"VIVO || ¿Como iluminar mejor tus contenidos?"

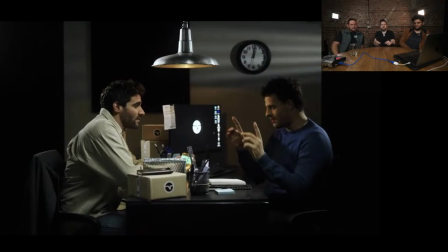2227s
Pero sin embargo, se manipula la luz y se manipula todo de tal manera que en el contexto y en el todo de la cámara y los actores y demás, claro, te lo crees, como ni siquiera te pones a pensar y decís, che, qué raro, ese logo debería estar oscuro, ni a palo, como te la recontra comés.
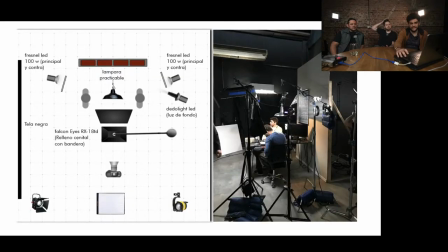2249s
¿Tenías otra? Sí, también una cosa para agregar, que esto también lo decía Chris, de separar en volumen, o sea, por ejemplo, contamos un poco así en general las luces que usamos. Por ejemplo, adelante, la que ilumina la caja que se ve, que está como cenital, eso es un panel LED que es muy flexible, o sea, es un panel LED flexible.
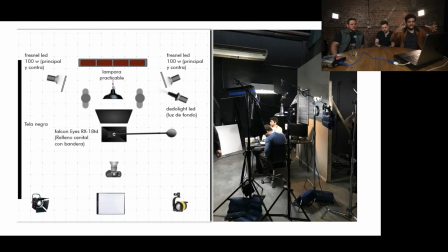2268s
Sí. Nada, esa está solamente iluminando la caja y por detrás tiene una cartulina negra, que eso lo pueden comprar en una librería, o sea, es algo común que se puede conseguir en cualquier lado, que lo que hace es solamente que no le llegue esa luz a ellos, dándole un poco de sombra en la cara delante de la cámara.
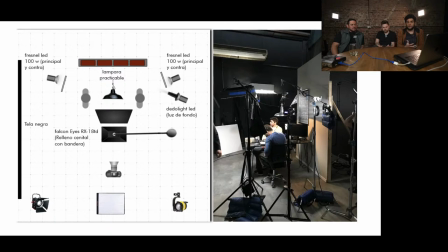2289s
Después, bueno, tenemos dos fresneles, que son luces un poco más puntuales, que era un poco lo que decía Chris, que sirven para por ejemplo, para un contraluz. Pero como están dándole en la cara directamente, están suavizados con un difusor.
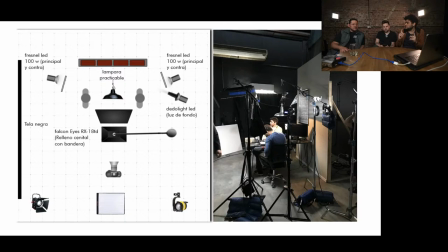2305s
Entonces, nada, creo que no me acuerdo si ahí el difusor estaba puesto a medias como para que sea duro. Como contra y al que le pegue en la cara que sea más difuso. Es, digamos, que a veces solemos usar esos recursos, como también esto de la cartulina, que nosotros en rodaje le llamamos bandera, ¿sí?
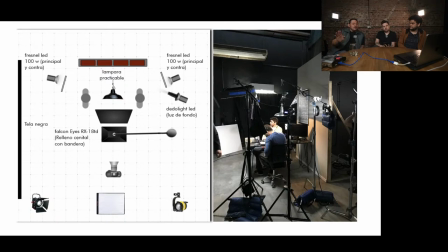2324s
Que sirve para cortar luz. Y esto del difusor a media se va viendo. Primero se diseña y en rodaje después es otra historia. En rodaje tenés que ajustar todo. Pero sí, seguramente haya sido así, mitad del duro, mitad del blando con el difusor.
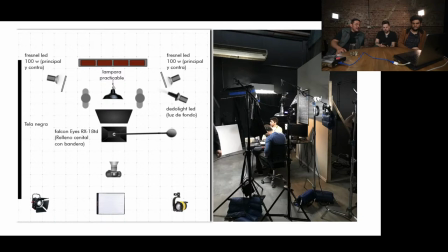2342s
Y por supuesto también la lámpara esta que se ve en cámara, le inventamos como un artefacto, una jirafa, para poder darle la altura ideal. Así que se ve ahí bien en la foto, que está sostenida por una bolsa de arena, una pesa.
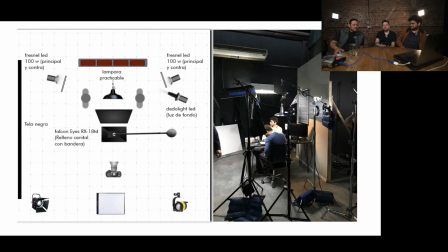2358s
Exacto. Sí, esa cosa también, miren, que se ve a veces en cuadro cosas que... también hay que ver cómo se cuelgan. No sé, nosotros cuando pensábamos esta apuesta y todo, era como, bueno, que en la oficina tenía que estar esta lámpara, pero ahí en el estudio no teníamos nada de donde colgarla rápido y fue como, bueno, hay que inventar un sistema para colgar la lámpara.
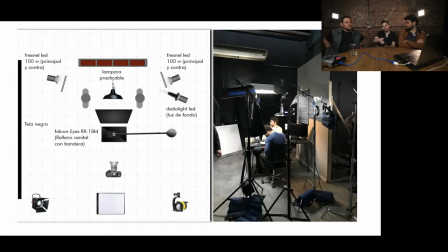2381s
Cuenten a ver si tienen alguna duda al respecto de esta apuesta en particular, estaría bueno, antes que pasemos a otra. Acá Nico decía, si hay fotos de la misma escena con distintas combinaciones de luces prendidas, para entender cómo ilumina cada una.
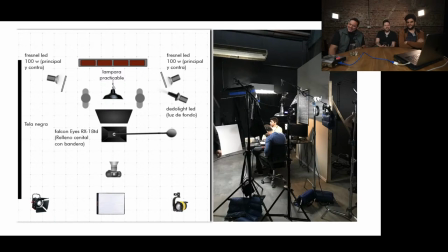2395s
No tuvimos tiempo. No. Pero está bueno hacerlo. Sí. Para la próxima producción podemos hacer eso, sí. Sí. Sí, siempre hablamos, siempre nos pasa lo mismo. Cuando tenemos algún rodaje, algún proyecto, decimos, uy, hay que hacer un making of y contenidos para redes y qué sé yo, y bla, bla, bla.
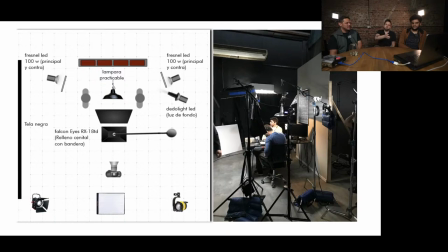2410s
Pero después la verdad es que tenés la cabeza más en hacer la publicidad y que salga bien la publicidad que en tus contenidos. De hecho, estas fotos las sacamos con el celu en algún ratito libre antes de tirar la acción, pero si no, ni eso. Sí. Totalmente, sí.
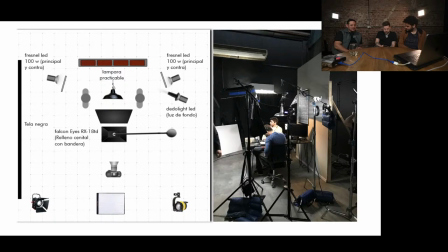2429s
¿Qué más decían? Ustedes hicieron esa publicidad, qué grande, dice Darío. Gracias, Darío. Bueno, si quieren les mostramos algún otro Dale, proyecto.
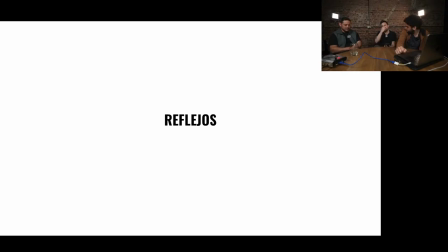2441s
Pasamos. Esta publicidad la habíamos grabado con una, para que tengan también de referencia, con una FX3, creo. Sí. Con una FX3. Y si mal no recuerdo, creo que todos los planos fueron con un 50 1.4.
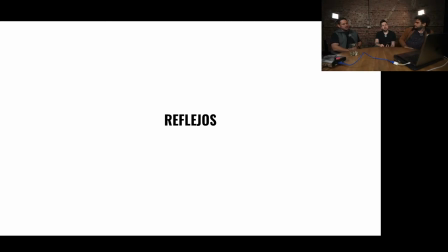2457s
Sí, parece. Y teníamos. ¿En esta fue? En esta sí, teníamos un filtro, un Promise. White Promise. No recuerdo cómo se llamaba, pero es el. Sí. Es un filtro que lo que hace es generar como esa.